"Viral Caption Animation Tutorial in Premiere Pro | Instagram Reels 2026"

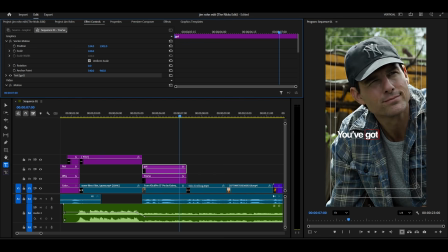Same process. I'm duplicating the text layer again and typing my third text. It's as simple as that. Now we're just adding and positioning text throughout the video. Once all the text is placed, then we'll move forward to the animation phase.
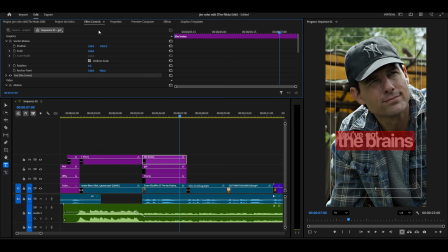Watch how I'm adjusting the text, making some text small and some text large.
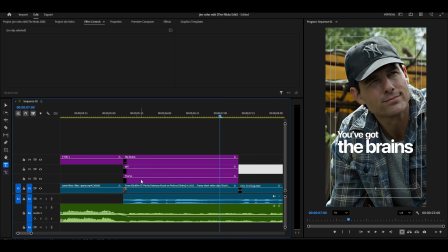This creates that cinematic editorial look with clear visual hierarchy.
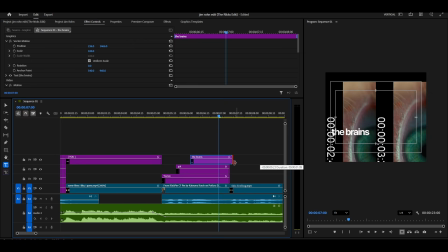I'm adjusting the layers timing like this so each piece of text shows up one by one in sequence.
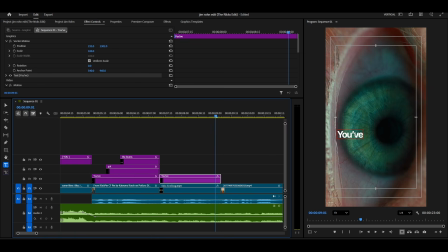Now we can move forward, and here it's almost the same process. I'm just copying the text from the previous section and typing our new text content. If you need all the assets along with the complete project file, that includes all the text, all the animations, all the movie clips, everything in one place,
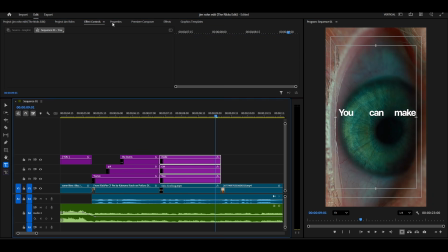just join the membership. When you join, you'll get access to all these resources instantly.
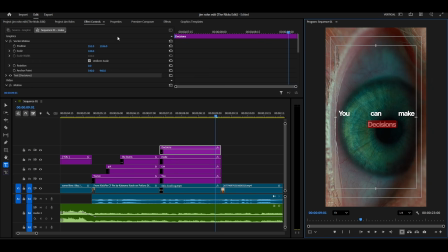Now, this is really important. Pay close attention to this technique because it's what makes the text look truly cinematic. I'm selecting all the text here on my timeline. Now I'm going to the Essential Graphics panel.
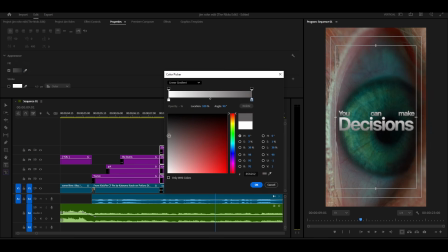I'm clicking on the color option, and I'm selecting the gradient tool. Now I'm choosing my gradient colors.
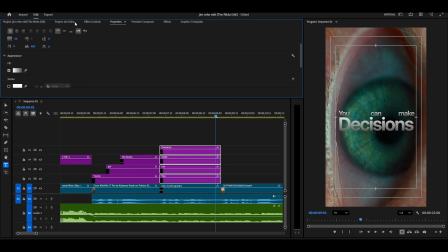Something like this that you're seeing on screen. Look at how much better this already looks compared to flat. Now I'm changing the blending mode of this text. I'm selecting Screen. Watch what happens. Wherever there's a dark part in the text, it becomes transparent. Wherever there's a bright part, it stays visible and vibrant.
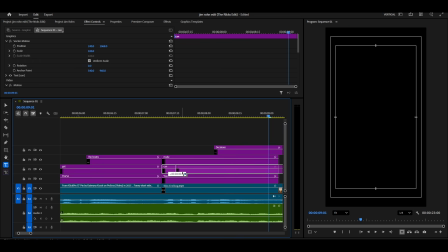This looks so much more cinematic and visually appealing. The text now interacts with the background footage in such a dynamic, professional way.
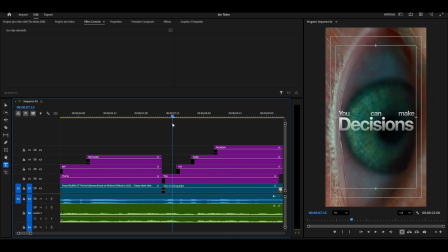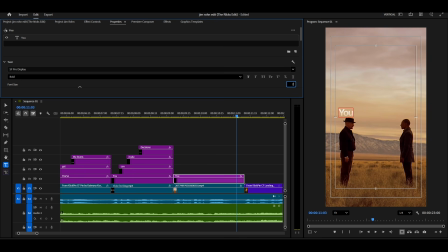Now here I'm typing each word in a vertical arrangement instead of horizontal. It creates this vertical stack effect. You can see it looking like this on screen right now.
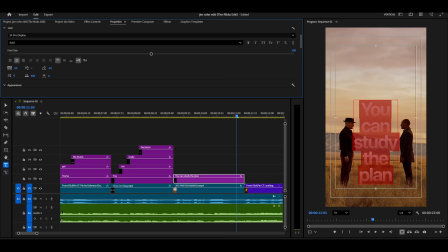This vertical layout creates such a unique editorial look that you see in high-end fashion commercials and music videos. Now I'm going to experiment with a different blending mode. Instead of screen, I'm changing this text blending mode to color dodge.
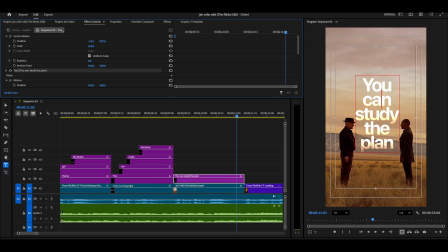Now, to animate these words appearing one by one, I need to make each word its own separate layer.
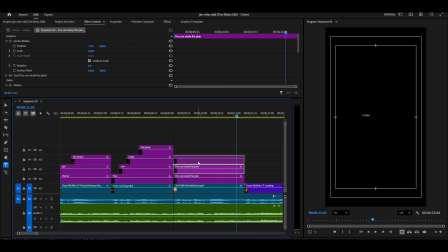Here's how I do this quickly.
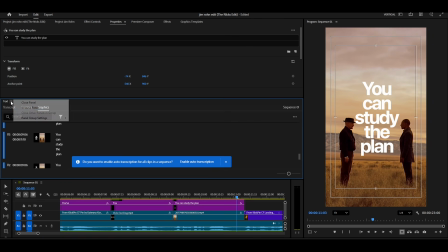I'm double-clicking on the text layer. This opens the text editing box.
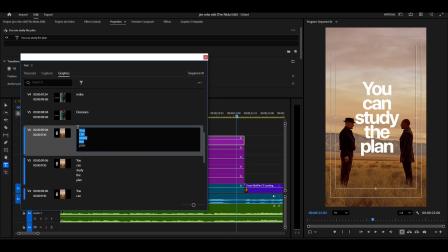Now I'm just removing the words I don't need from this layer, leaving only one word remaining. I'm doing this for each word, creating a separate layer for each one. So now each word is on its own individual text layer, which means I can animate them to appear one by one, creating that dynamic reveal effect.
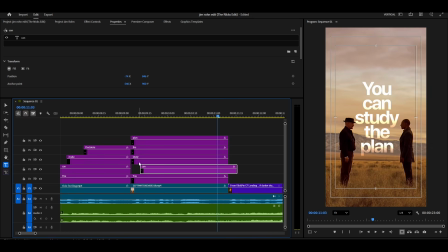You can use any technique you prefer to do this. Now, I know what some of you are thinking.
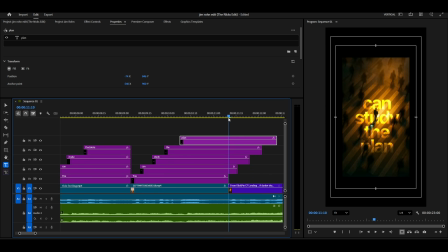Wait, shouldn't this be done in After Effects? Yes, you're totally right.
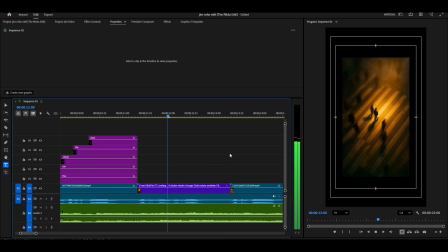After Effects would typically be the software of choice for advanced text effects, but here's the thing.
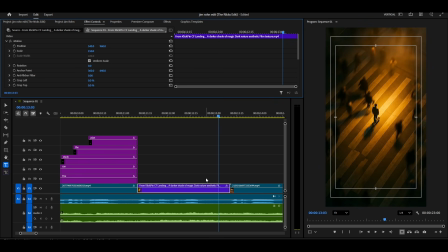This tutorial is not for After Effects users or experienced video editors. This is a beginner editing tutorial. So if you don't know how to use After Effects or if you don't have access to it, you can still create this type of video using only Premiere Pro. That's exactly what I'm teaching you today. Alright, here's the really interesting part.
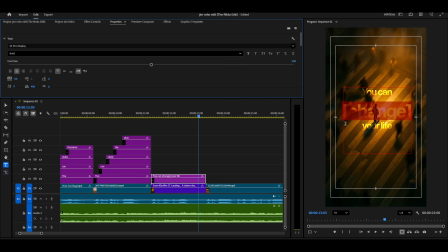I'm typing some text here on the screen. Now I'm going to the Effects panel and I'm searching for Basic 3D. You can see it right here in the search results. I'm adding this Basic 3D effect to my text layer by dragging and dropping it.
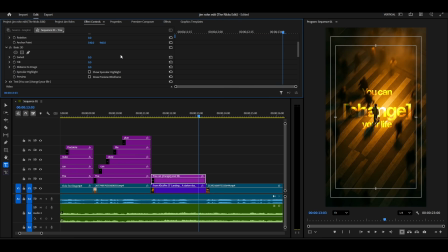Now I'm going to Effect Controls to adjust the 3D settings and create that perspective look.